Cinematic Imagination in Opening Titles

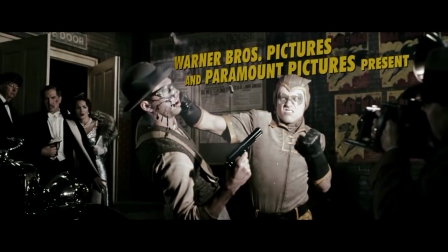people wherever you roam.
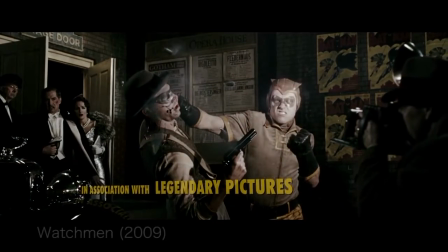Many movies and television shows use a wide array of cinematic imagination in all aspects of production,
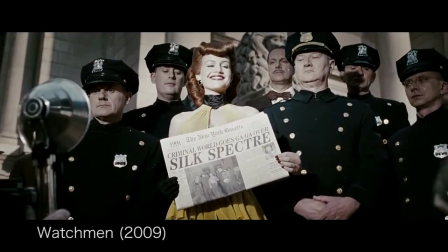but an often overlooked portion of films and TV shows is the opening title sequence.
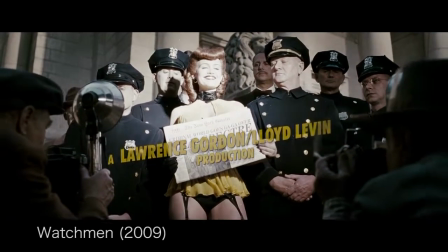Usually incorporating stylized editing of visuals with motion graphic text and music,
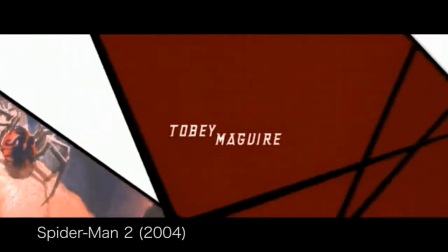a title sequence allows filmmakers to explore cinematic imagination while accomplishing three things.
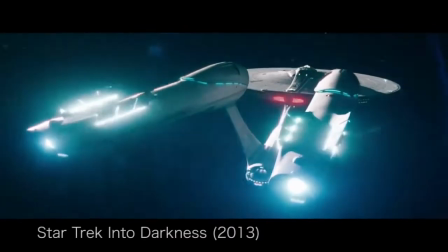First, opening credits can be used as an exposition device to ensure an audience understands a high-concept premise.
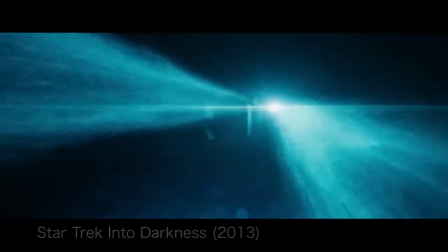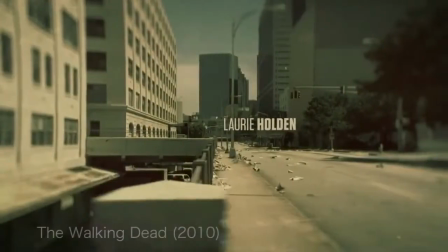For example, The Walking Dead opening titles establishes for its audience that its story exists within a dystopian world,
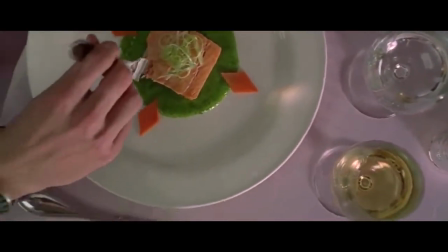while the American Psycho opening titles prepares the audience for a world within a high-class culture.
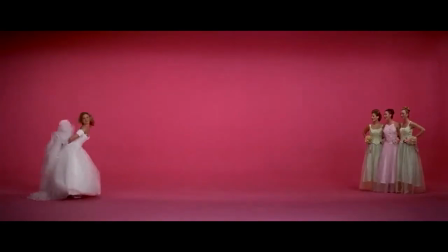Second, opening credits can be an explicator of theme.
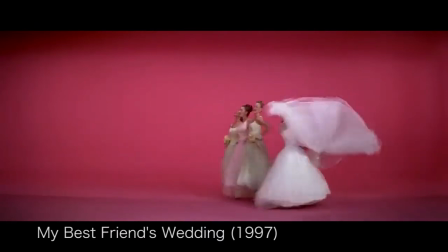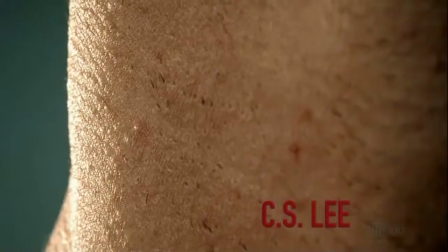The credits of Dexter, for instance, shows how everyday life is filled with unnoticed acts of violence,
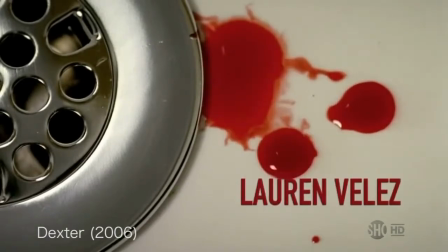an obvious theme of the entire Showtime series.
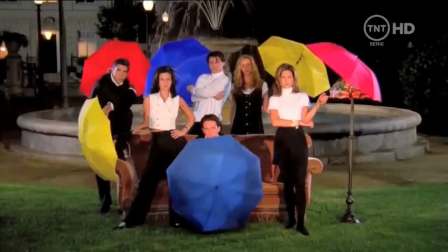Similarly, the opening titles of Friends expresses the theme that with friendship comes trials and a deep bond.
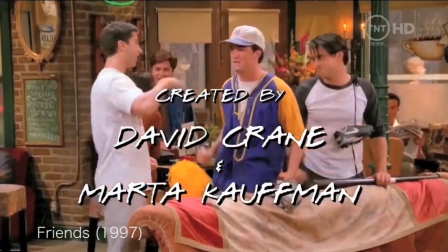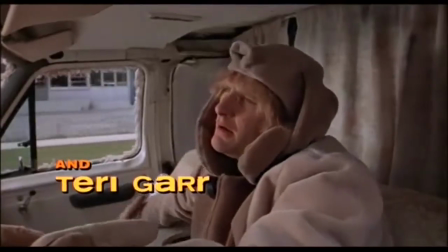Thirdly, opening credits can set the mood.
Yeah, who's got the wiener schnitzel?
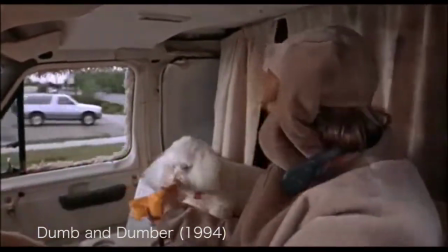Beautiful. There you go, Tom. There you go, buddy. Yeah.
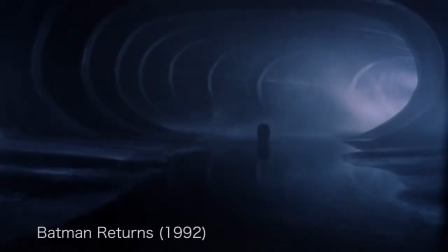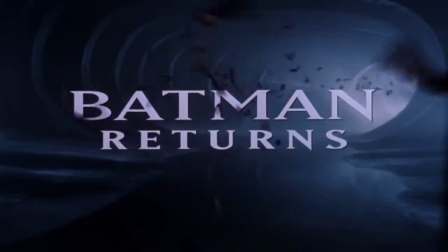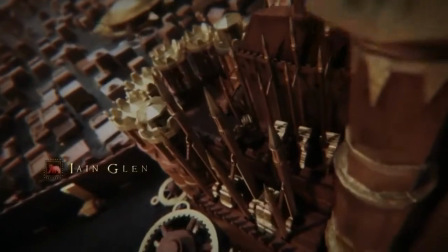The title sequence of Game of Thrones sets up the vastness and epic nature of its story.
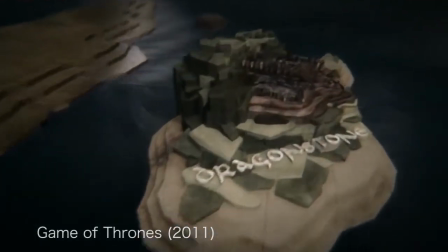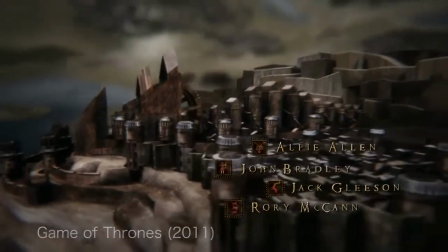While The Girl with the Dragon Tattoo sets up its own dark and gritty narrative.
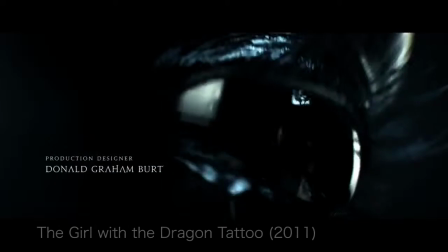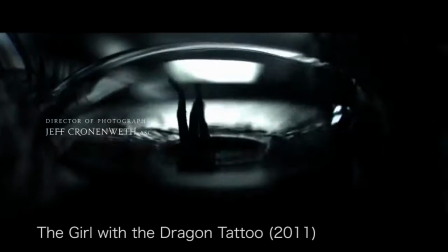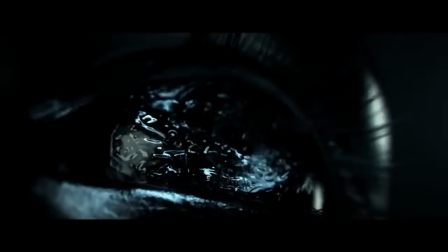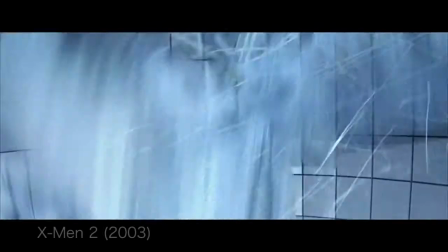Whether opening titles are explaining exposition, theme, or setting a mood, they allow filmmakers to really push the boundaries of cinematic imagination.
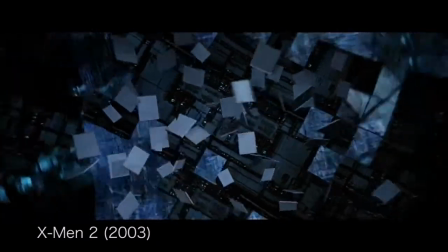One of the most impressive and famous title sequences comes from the movie Seven by director David Fincher.
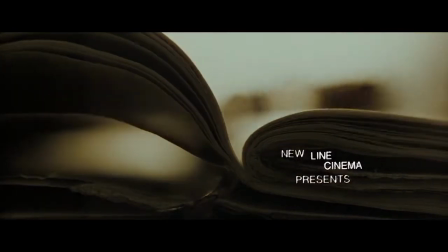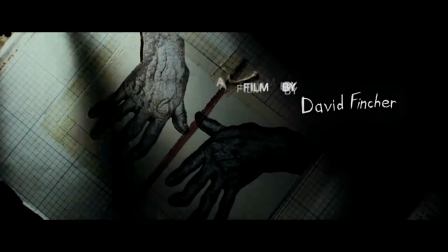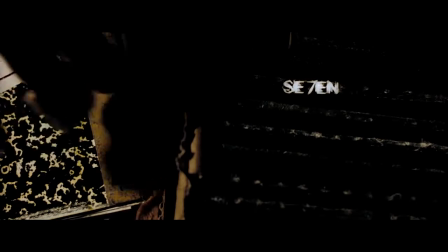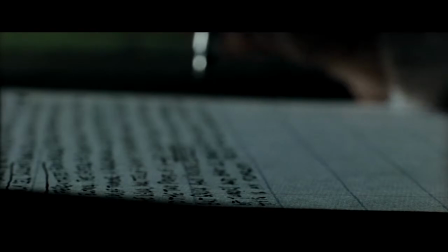The movie Seven follows two detectives as they attempt to catch a serial killer. These opening credits provide exposition in showing the audience that someone is doing, or preparing to do, something very sinister.
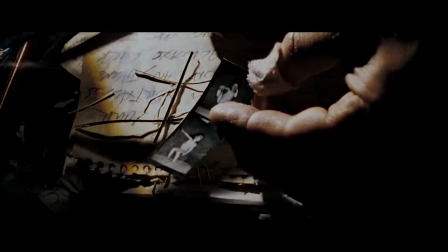The visuals also hint at the film's theme, which is obsession,
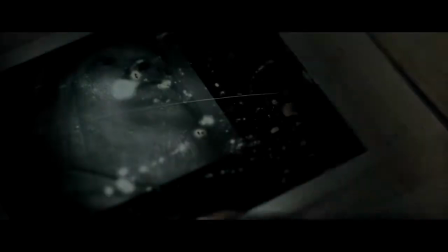by presenting a character, or at least his hands, behaving neurotically and meticulously.
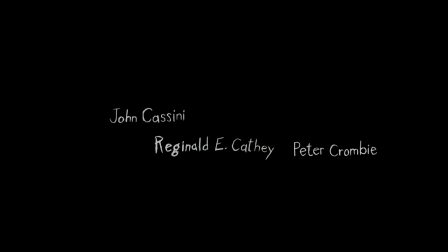And most prominently, these opening titles set the mood of the film.
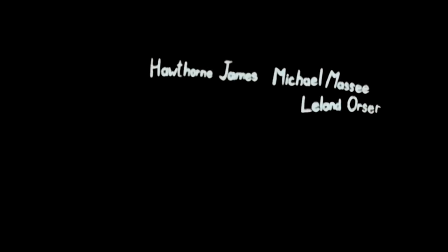The scratchy and overlapping editing, mixed with music composed by Nine Inch Nails, prepares the audience for a twisted and devout narrative.
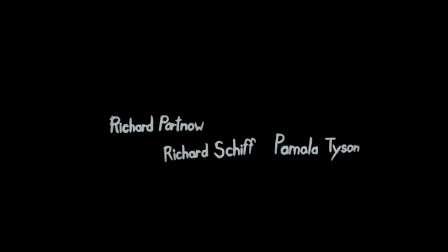Indeed, the creators of this title sequence took full advantage of cinematic imagination, and in doing so, they've created a masterpiece.